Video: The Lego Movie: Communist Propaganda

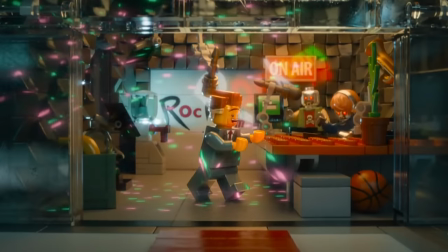(8:16)
It's also the only music that's allowed to exist. Variations of it are the only thing that play in Octane HQ and also everywhere else.
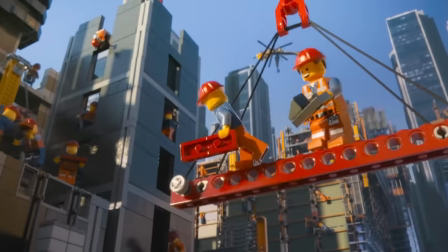(8:24)
I think the Lonely Island feature and general tone, as well as the incredibly hokey chord progression and lyrics, get across the ironic nature of the song.
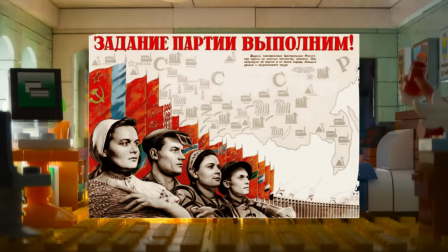(8:31)
Parts of it remind me of socialist realism, where art was forced by the state to be awash with mindless positivity, meaningless jingoism, and propaganda.
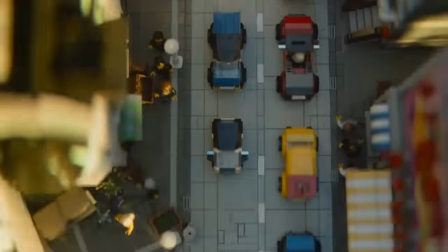(8:40)
While the song is a criticism of conformity and capitalism, it mounts suspicion against any entity that claims all is well.
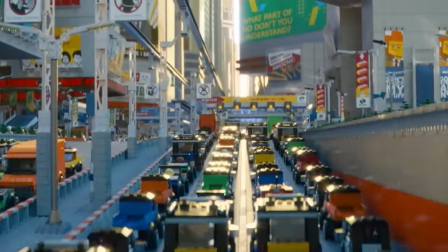(8:47)
Perfect music for a 16 lane highway. The driving scene features so many cool and telling posters and billboards.
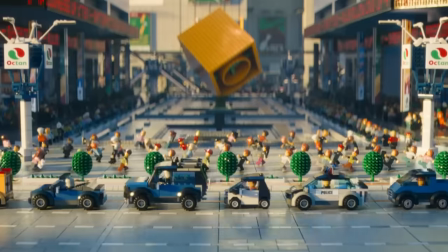(8:53)
Not only is it clear that these are the rules kids hate, but they also represent social demands that keep people trapped within their ways.
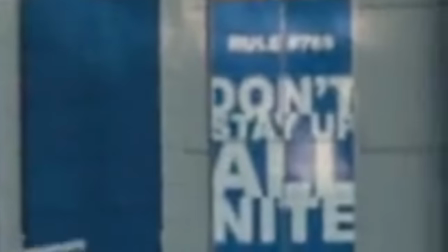(8:59)
One enforces colouring inside the lines. One demands the curfew be obeyed. One encourages people to accept defeat.
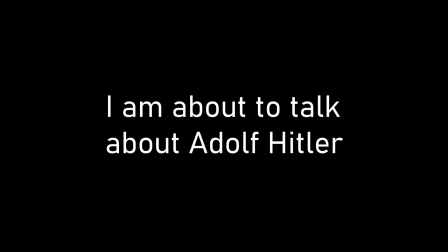(9:07)
Like the totalitarian regime of Lord Business, the Nazis held tight control over the media.
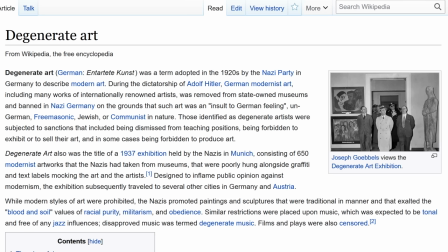(9:12)
Art was required to honour Hitler,
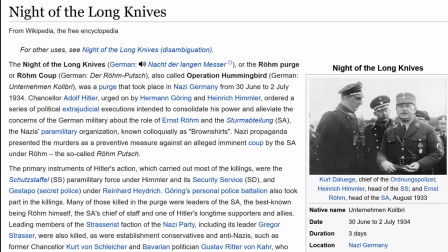(9:15)
censorship was rife, and any dissenting or foreign voices were brutally suppressed in order to create a bubble, an ideological echo chamber.
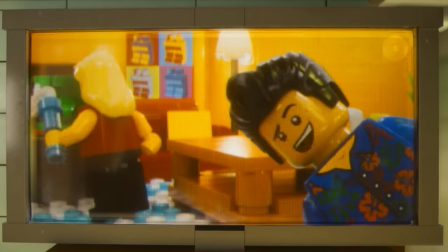(9:24)
In this context, entertainment is weaponised to further the intentions of the regime.
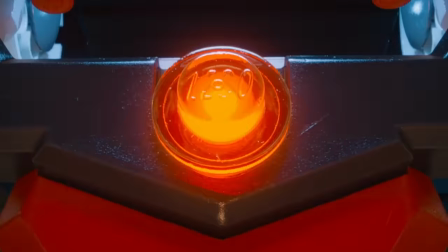(9:28)
Lord Business's physical appearance emphasises how this character is both intimidating and pathetic, requiring constant validation from his lackeys.
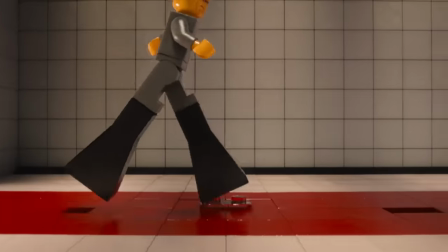(9:35)
Like Ben Shapiro, law of business must wear lifts.
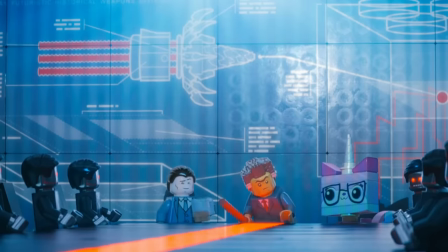(9:38)
While his gait is undoubtedly one of a brutal dictator, he is still very easily manipulated by feeling uncool.
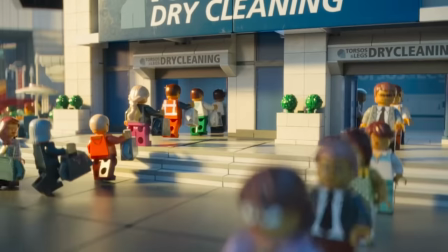(9:45)
In the instruction sequence, Emmett starts telling you them rapid fire so you don't notice ones like, read the headlines, not read the newspaper.
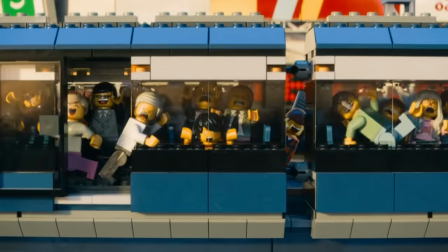(9:52)
You are told exactly exactly what you need to know, whether or not it's true, is irrelevant.
That's $37.
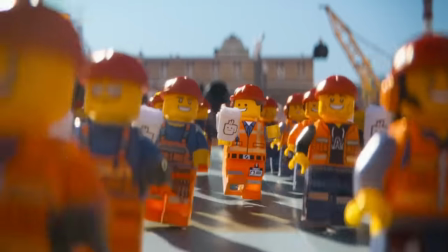(9:59) Awesome!
The $37 price tag of the coffee is only going to sound less ridiculous every year.
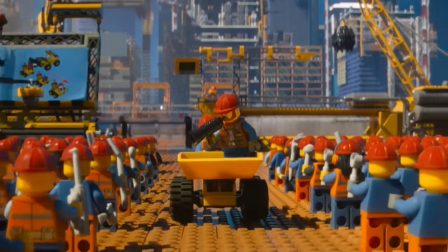(10:04) That'll be $42.
The builder's instructions are to take everything weird and blow it up! And so away the non-conforming living spaces go.
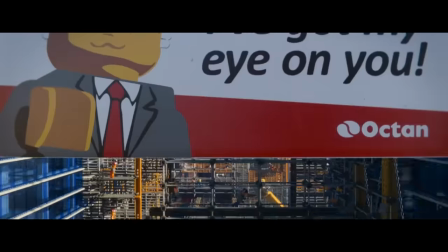(10:11)
This is something the US did and continually does to low income black neighbourhoods. After we see the aforementioned billboard, we immediately see a surveillance camera.
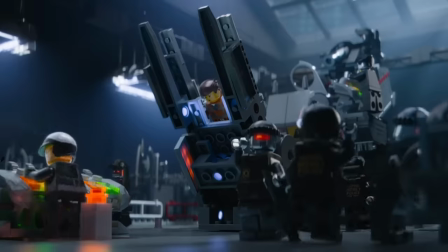(10:20)
Citizens are watched at all hours by the militarised robot police force, but I'm sure that's not a metaphor.
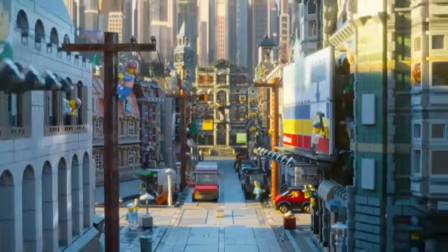(10:26)
Bricksburg is a dystopia with a very, very carefully crafted image of a utopia.
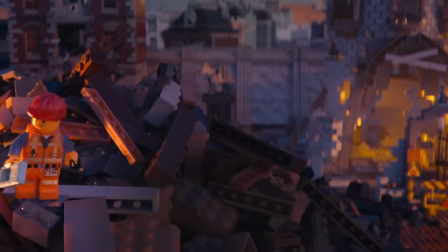(10:31)
Emmett, despite being told to ignore anything weird he hears, says, I think I heard a whoosh.
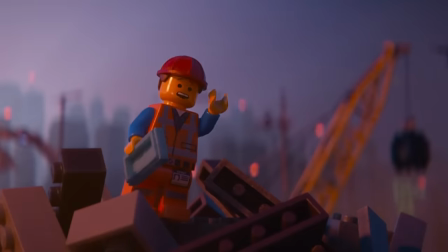(10:38)
He did indeed. Some poor sound designer probably spent months fine-tuning that because it sounds like the whooshiest whoosh ever.
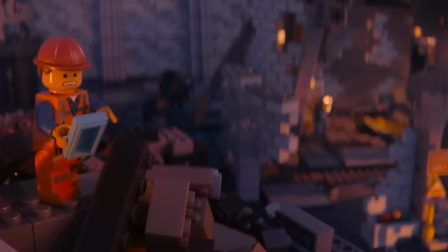(10:45)
It's more important than that, though. This is when Emmett starts to trust his senses over the instructions.
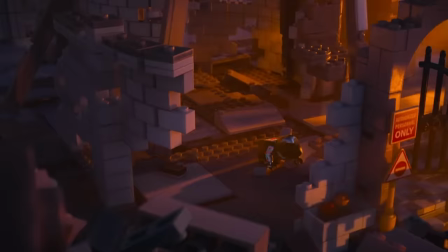(10:50)
People are heavily encouraged to snitch on each other. All strange activity, non-conformity, must be reported immediately to the super-secret police.
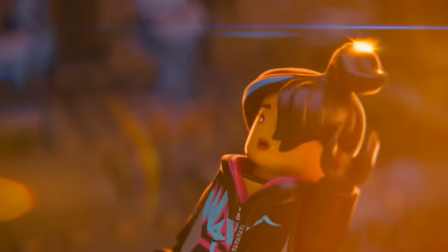(10:59)
Thankfully, Emmett and Wildstyle are prevented from being sent to Room 101 through the power of heterosexuality.
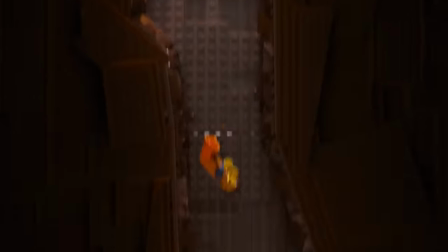(11:04)
Along with the excellent visual comedy, the scene of Emmett falling through the construction site reminds me of the treacherous journey out of Plato's cave.
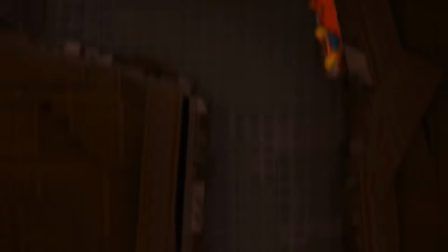(11:12)
It's painful being ejected from your comfortable ignorance, and you will be tempted to run back.
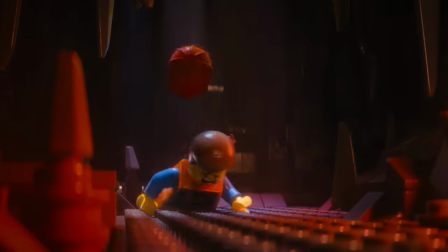(11:17)
However, there is no other way but forward, unreal though your journey may seem.
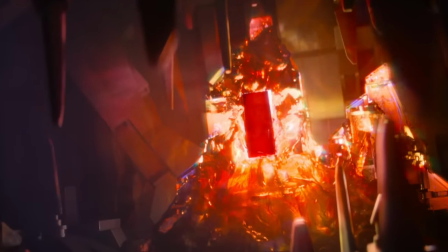(11:22)
The piece of resistance, which is an excellent pun, is arranged in a throne-like position.
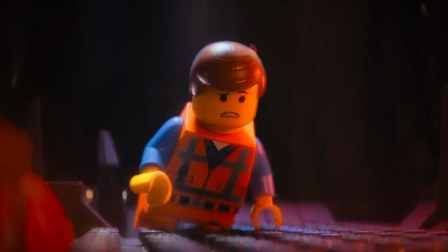(11:27) What is that?
And then he says, What do I do?
I don't have my instructions.
This is the first time that Emmett has to make a decision for himself.
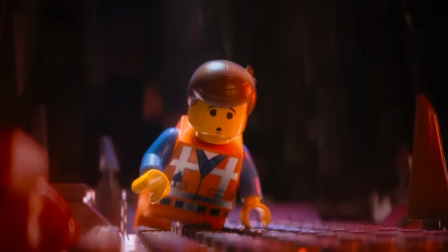(11:35)
Thinking and making decisions for yourself is a skill that's hard fought. The piece kind of reminds me of the bagel from Everything Everywhere All At Once.
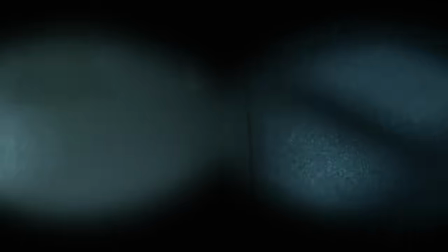(11:43)
It's a representation of absolute truth and the madness thereof. Emmett gives a completely voluntary interview to the cops, or the cop.
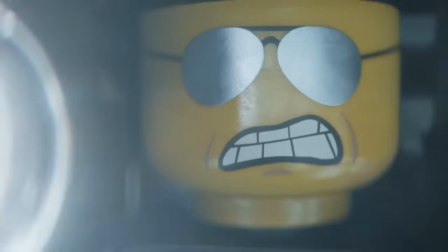(11:50)
The good cop, bad cop strategy is a well-established tool of psychological manipulation, not to get the truth but to get a confession.
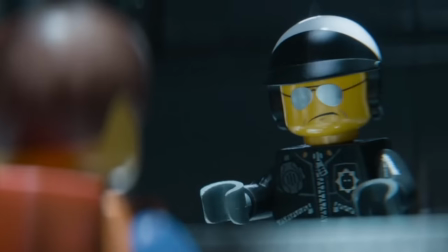(11:56)
The surveillance technology of course designates him a liar. Polygraphs, despite being completely unreliable, are still somehow used by police and government.
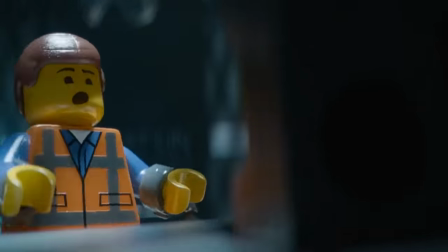(12:05)
One of the robot cops is playing solitaire. To hammer home that Bricksburg is a complete corporatocracy, Emmett beams with enthusiasm for Lord Business and the Octan Corporation.
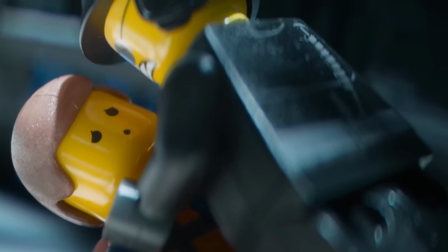(12:14) President Business is gonna end the world? But he's such a good guy! And Octan, they make good stuff!
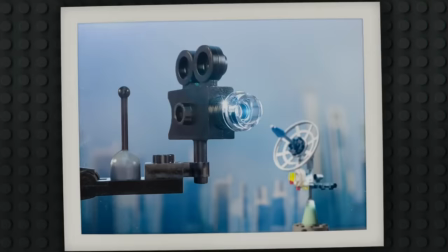(12:20) Music, dairy products, coffee, TV shows, surveillance systems, all history books, voting machines...